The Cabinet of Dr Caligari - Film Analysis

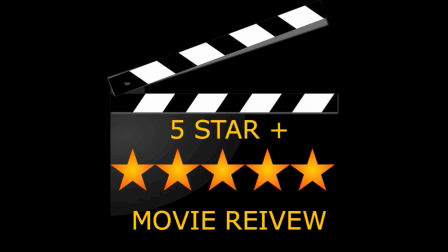0:00 Today we are going to be beginning our discussion of 5 star plus movies. Now a 5 star plus movie isn't just a good movie and it isn't just a great movie. It's a movie that makes you stand in awe because of how incredible the art of filmmaking can be.
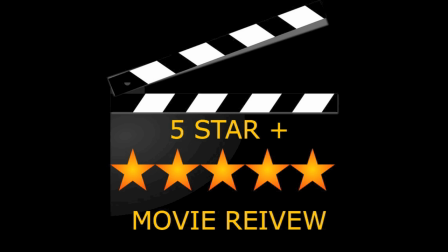0:13 A 5 star plus film is one that has left its mark on the film industry. One that when you look at the modern day movie, these are the reasons that it's there today. I'd like to make one of these movies every month as we look at the best that cinema has to offer. The first film we are going to be looking at is a very surreal German expressionistic film called The Cabinet of Dr. Caligari.
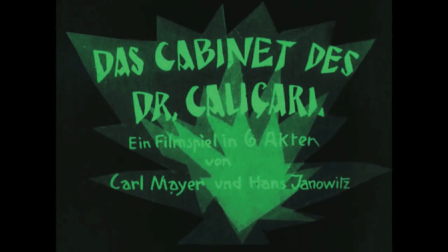0:33 Now, this is a fantastic early horror film that was released in 1919.
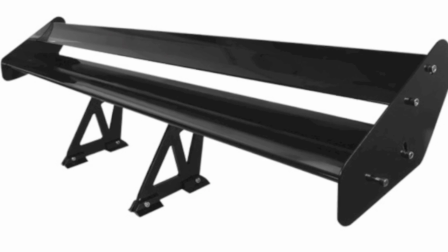0:37 So I will be discussing spoilers, but seeing as this film is nearly 100 years old, if you haven't seen it now, I think it's the time to do so.
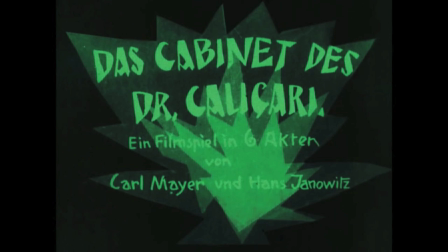0:45 So without further ado, let's look at the magic that is The Cabinet of Dr. Caligari. The film officially begins when we see these two men talking.
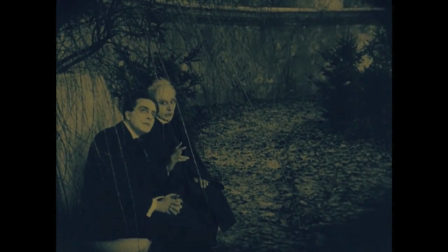0:52 Now, one of them we are soon going to find out is named Francis, and he is going to be our main character.
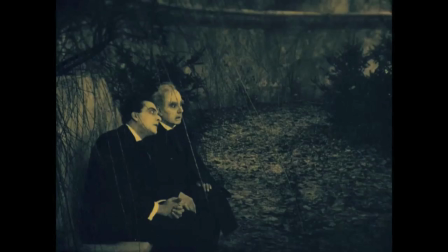0:57 The other is just a man who he's able to tell his story to.
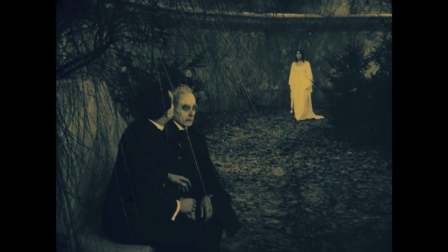1:00 All of a sudden, a ghostly figure appears, and Francis tells the other that that woman is his wife, and he begins to tell the story of how she became the way that she did.
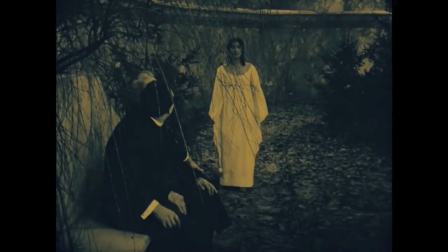1:09 Let's take a moment to appreciate that this is a non-linear narrative released in 1919,
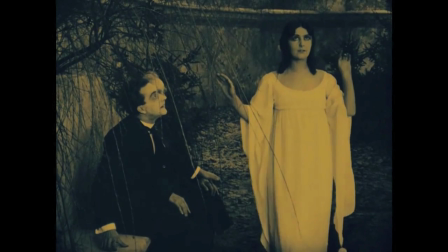1:14 22 years before Citizen Kane and 75 years before Pulp Fiction, which are both two films that are known for innovating the non-linear style,
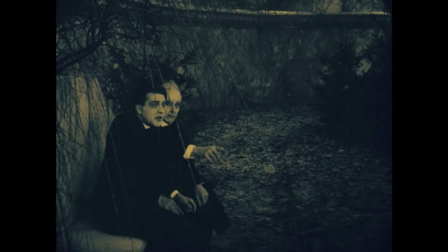1:23 but this did it long before either of these were around. The film cuts to the town where one of the men grew up, and we see this incredible backdrop.
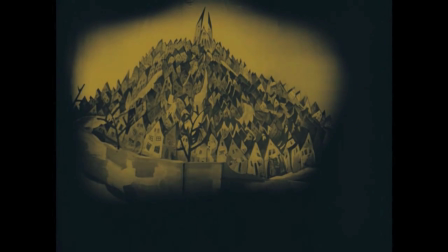1:30 This is probably what the film is best known for. These vivid and surreal images that really show that you're living in a world with different rules.
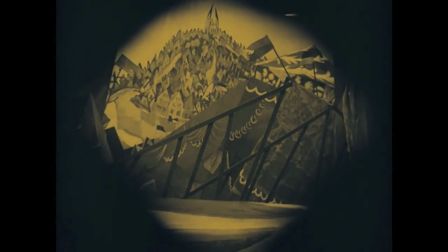1:37 You're not looking at Germany, you're looking at something very different. And the choice of backgrounds helped make this movie so much better.
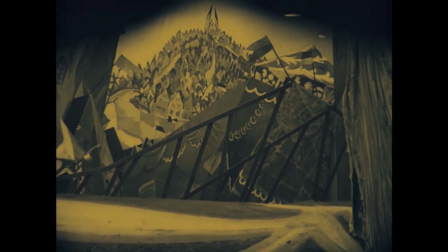1:44 Shadows were colored in, and everything that you're seeing was hand-drawn. it really shows that this is the art of filmmaking. The background also shows the oppression of the German regime. All of the houses are built on a hill with the castle on top of it, showing the oppression of the common folk by those in charge and those with wealth.
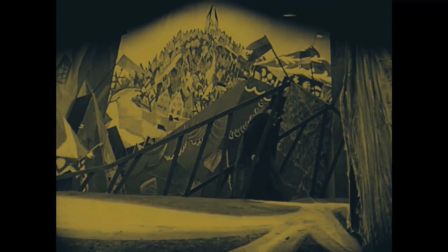2:01 We are introduced to really our main antagonist, Dr. Caligari, and what this film did so well was use this film to tell the story.
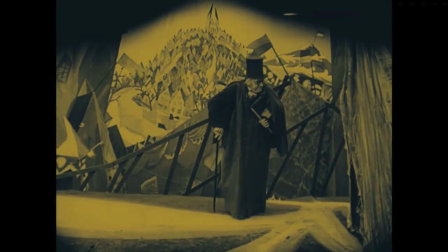2:08 Instead of describing an evil man, you can actually see him,
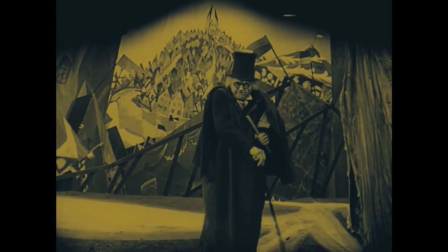2:11 and this is really the first time that cinema as an art was able to show not only art but also storytelling.
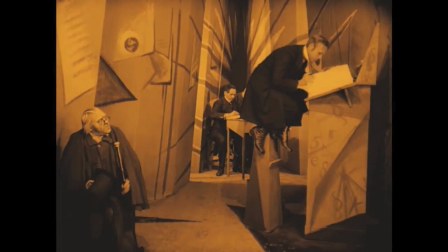2:18 This shot in particular reminds me of a Dr. Seustrong, now albeit this is the scariest Dr. Seustrong out there,
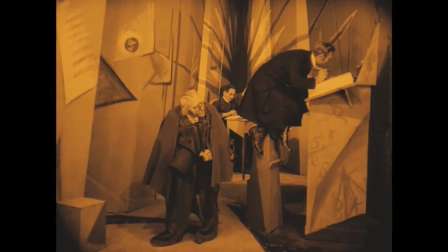2:24 but you see the man in power sitting on an unreasonably large chair leaning over as he checks the public records,
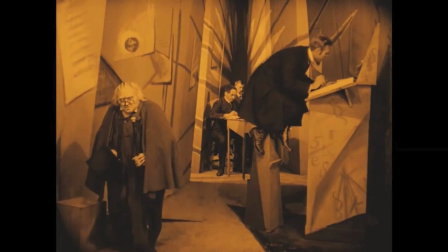2:29 which are on a podium that has literal symbols on it. You don't need to be a genius to pick up some stereotypes about an oppressive regime,
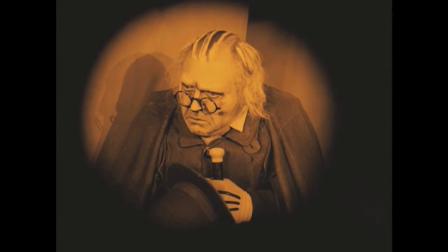2:37 and knowing what we know about Germany between World War I and World War II, he may be saying something about the government.
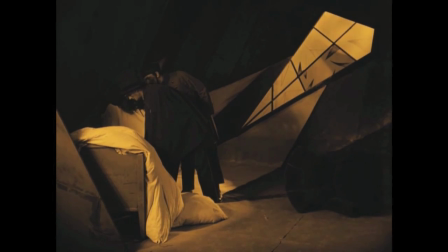2:43 Later, we find out that the town clerk has been killed. Obviously, we know who the perpetrator is, and this tells us so much about Dr. Caligari.
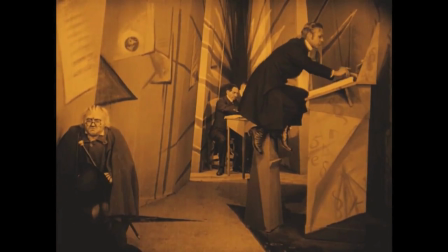2:50 After the town clerk made him wait for only three minutes, he was killed. This shows that Dr. Caligari is not someone to be trifled with.
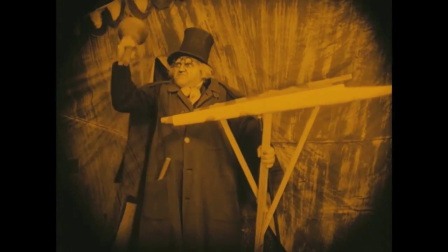2:58 At the fair, which is essentially a metaphor for consumerism, Dr. Caligari sets up his psalm uniglas, and draws a remarkable crowd by telling about his creature.
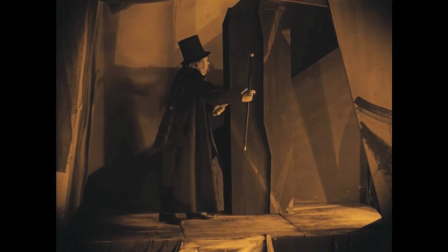3:08 After hearing about the wonders of Caesar, we are finally told about him. He is 23 years old, who has been asleep for the past 23 years.
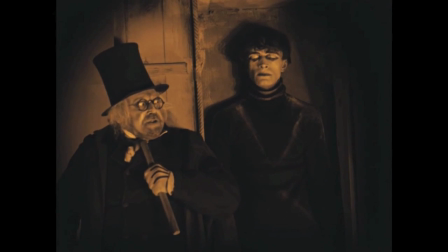3:16 We see the creature and OH GOD, look at that haircut! Look, I get he's been asleep for 23 years, and this was 1919, but come on, a bowl cut? In all reality, however, I actually really love this shot. It shows the pride Dr. Caligari has for Caesar, and it almost looks paternal.
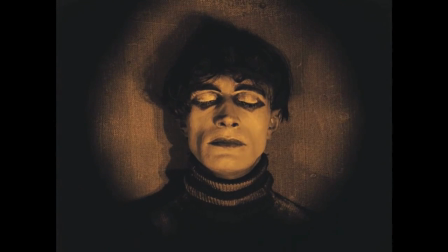3:31 This is Caligari's way of making money and killing his enemies, and it's all captured in this one shot. Caesar wakes up, and in his 23 years of sleep, Caesar began to learn everything, present, past, and future.
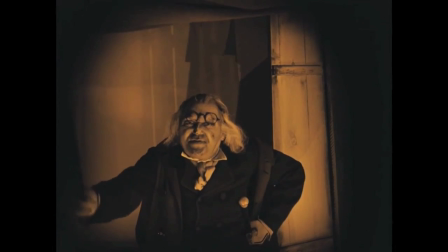3:44 The people begin to ask questions, and this part really shows off human greed.
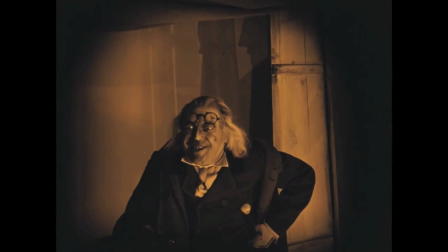3:48 Through wanting to obtain the impossible, like knowing how long you are to live, you are ultimately ending your life.
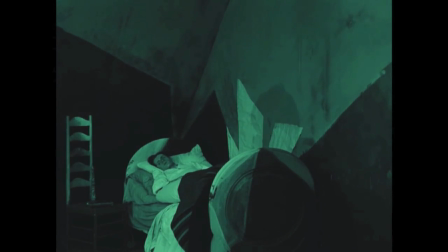3:54 Later that night, we see our protagonist being murdered, and this is shown through the use of shadow.
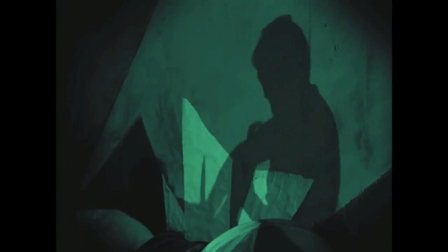3:59 Obviously, the MPAA wasn't around in the 1920s, But there were some guidelines.
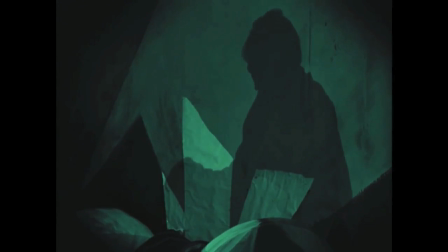4:04 This film was able to get around these guidelines by using shadow, which is very innovative.